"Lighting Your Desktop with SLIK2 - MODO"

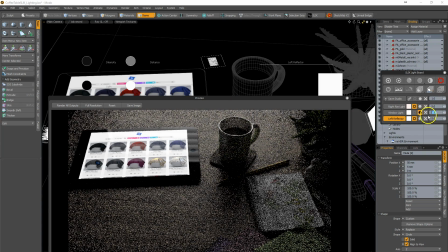1247s
Maybe that's enough, maybe not. Let's switch that over to maybe 12.
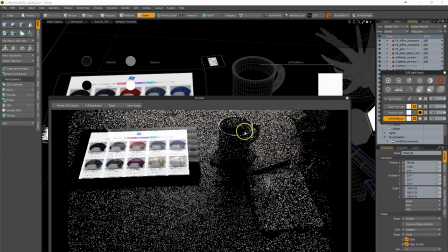1255s
Actually, let's put it to 15. That looks good, much better.
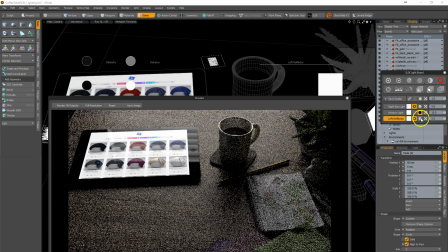1261s
Let's bring in the light from the right in. Here's my rim light over here. So this one I feel, okay, if I had a window on the right, this is maybe more art directed to the left.
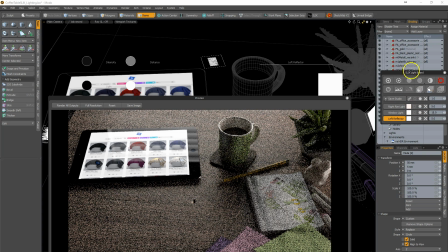1278s
Let's turn off all the solos so we can see all the lights together. And remember, we still have the environment light right here.
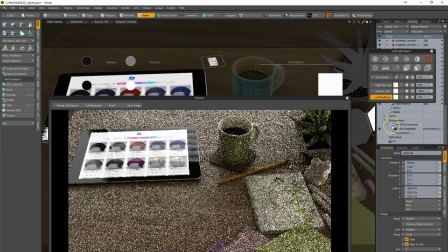1285s
So we're going to bring that back on as well. And that's going to bring a little bit of color pop to my scene.
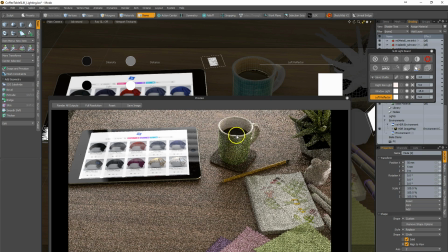1291s
And that already looks really, really good to me. I'm starting to see some really interesting details there. Some texture from the textures of the light over here. Some additional lighting here.
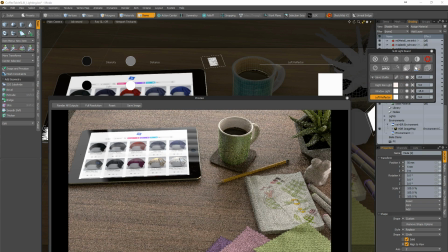1306s
I can also pump up the entire scene light. So if I press 2, all lights get multiplied by 2 times. In this case, I'm just showing you as an example, but I don't really need it here.
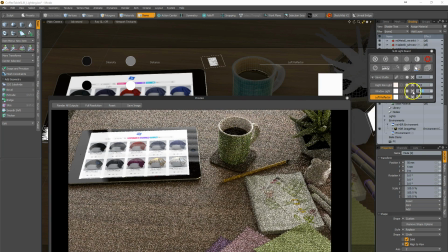1320s
I do feel maybe my window light still needs to be a little bit more. I'm just looking for additional highlights on the cup, on the pencil.
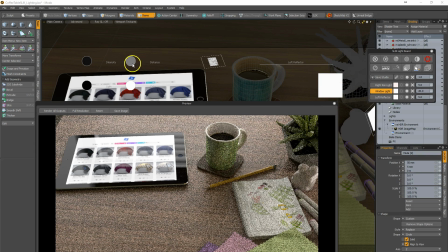1336s
Go to the window. I feel like also maybe I want the distance to be a tiny bit larger here.
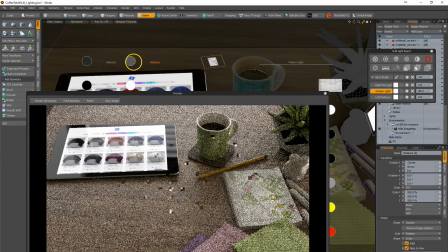I mean, maybe less actually. Let's see. Try to think of it in my head.
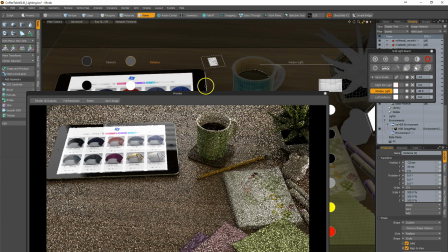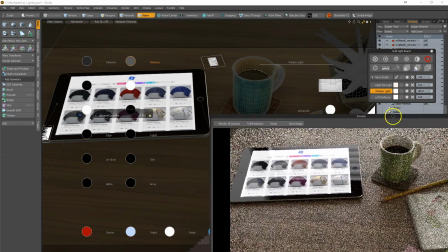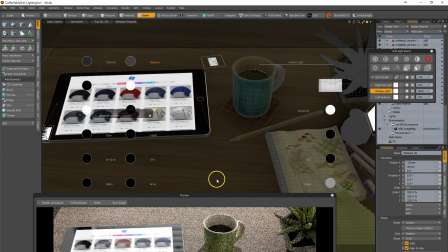1368s
Let's try 0.5. Just gonna get it extreme a bit.
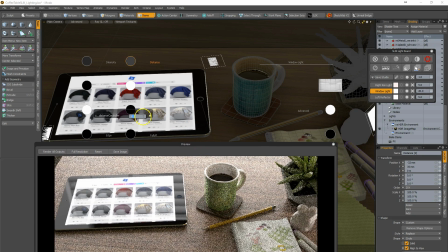1381s
That might be a little bit much. Let's do it at 0.8 and call it that. Final.
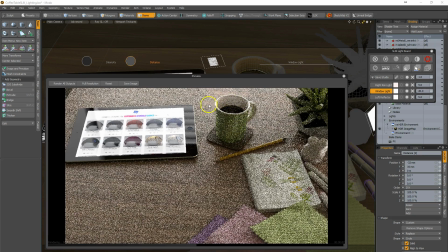1392s
I think that looks pretty good.
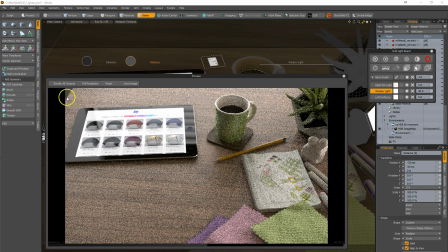1401s
And that's about what I wanted to achieve from this shot. It allowed me to grab the lighting that I had before. So I've got the interior light coming in, as well as kind of highlights coming in from the right side, from the window, from the left.
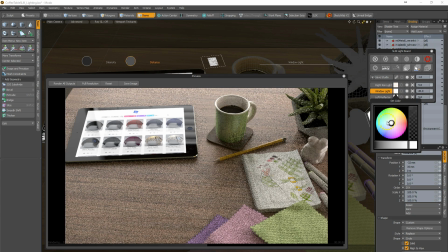1417s
So maybe the window light needs to be colored a little bit more blue in tone,
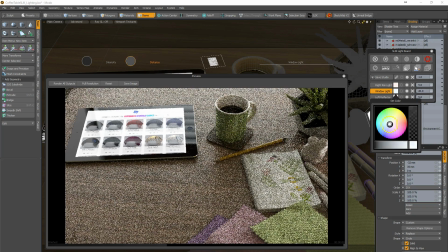1423s
because the skylight might, the sky might actually be showing through, and I wanted to show it a little bit more blue tone in here. And finally, the reflector here just needs a tiny bit of color as well.
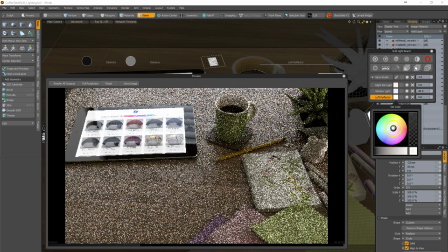1436s
Like I said, mostly I don't leave lights in a white tone color.
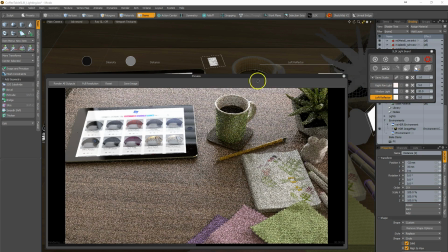1444s
It's just not that interesting. Also, I think I'm feeling like this light is just too flat.
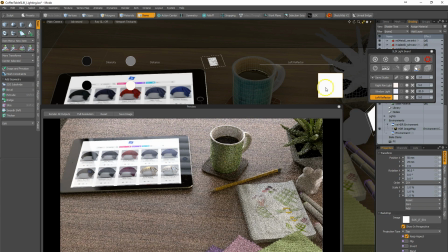1449s
All this texture here, this doesn't balance out very well. So I'm going to add a texture for this light as well.
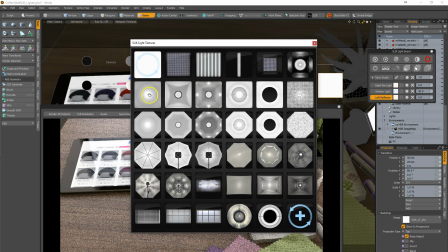1456s
Doesn't have to be a lot. It can be very subtle. Let's try that one for now.
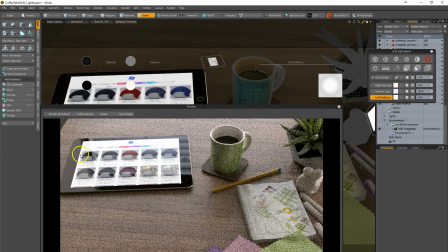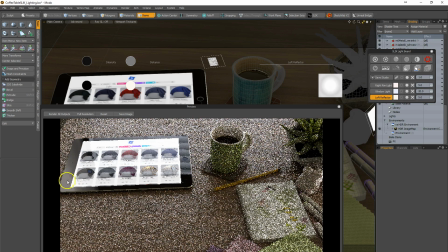And we're going to increase that to about 8.
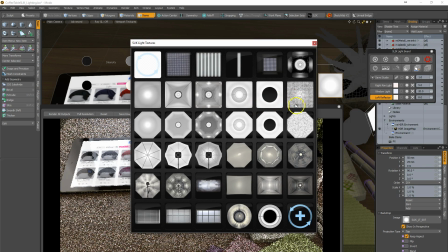1479s
I'm not digging it. Looked better before. Let's try. So that one we didn't like. Just trying to see which ones make sense to me.
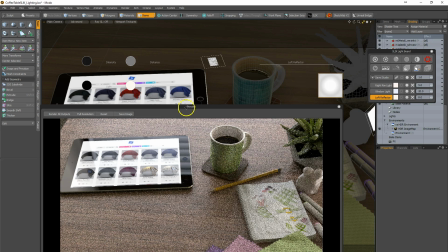1495s
Let's go for that one.